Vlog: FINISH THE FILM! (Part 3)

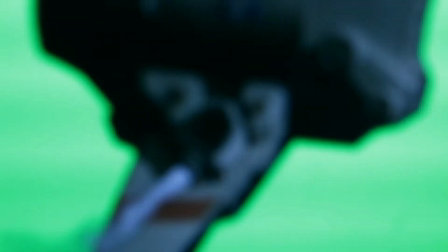(4:46)
On this bottom one, I had to round it out a little bit.
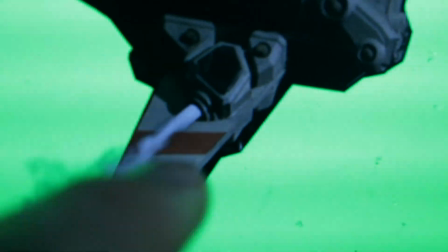(4:51)
See here, I had to make the bottom round so it matches kind of the tubular shape of that thruster.
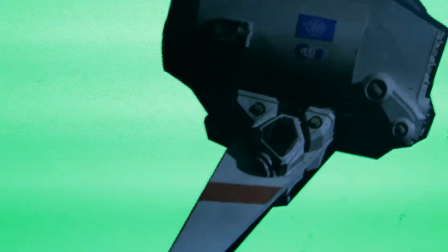(4:56)
And I had to make it move a bit as the ship slightly rotates. So it's pretty good.
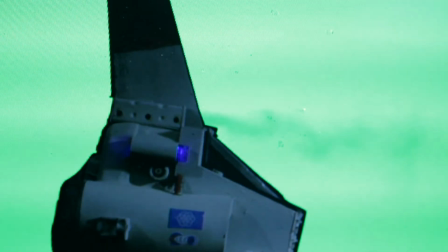(5:03)
I gotta blend the actual smoke a little better still, but I wanted to get the positioning right first.
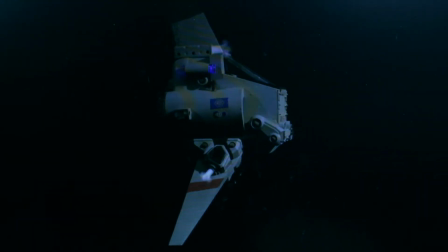(5:10)
Alright, now these seem to be blended pretty well. So I made the smoke, more transparent, darkened it. I don't want it to stand out too much. I think that's pretty good.
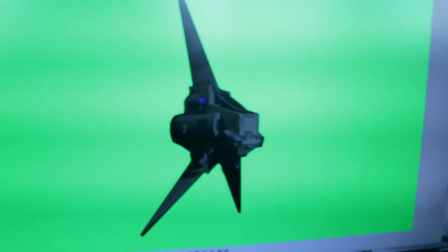(5:23)
Alright, so now I'm messing around with the tilt. So it starts upright, and then the thrusters go off, and it gets kicked back.
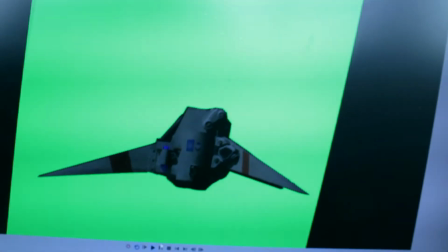(5:31)
That's not a bad pace already. So we'll just keep experimenting, but you get an idea.
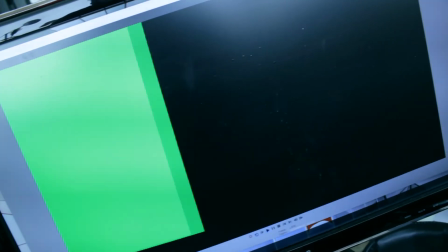(5:38)
Alright, our final step. I've been messing around with the motion. I think I want it even faster than that, but that's basically the motion.
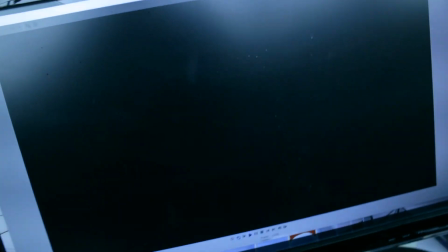(5:46)
So now I just gotta tweak it so it doesn't look stupid, because it kind of looks weird right now. We'll keep going.
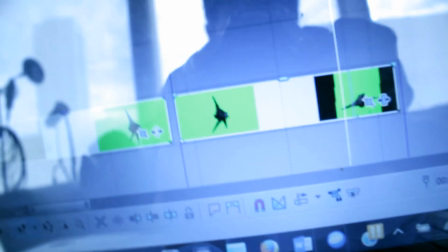(5:52)
Okay, so I've added a green screen effect to remove the green background, and I've added some motion blur.
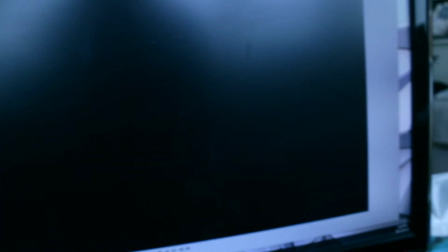(5:58)
So now I've got something like this. Starting to look like a fairly realistic motion.
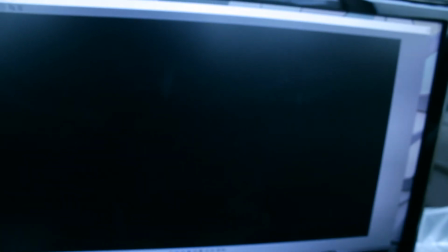(6:06)
Now if I just add some moving stars in the background, like that.
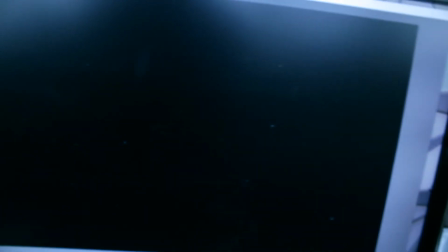(6:16)
It's not bad. Well, it's about midnight at this point. I've knocked a bunch of things off the list. Not as many as I would have liked, given that I had all day, but I did go into some fairly complicated things, like that shot of the ship dodging that piece of debris. Took a long time, and there were a few others similar to it, just other instances of the ship dodging things and steering, and so it took a while to make that look right, but it was good to get these things done, and I think now I should probably go to bed, try to get a good night's sleep, and I'll dive into it tomorrow. So I'll close off today's vlog. Thanks for watching, and I'll see you next time.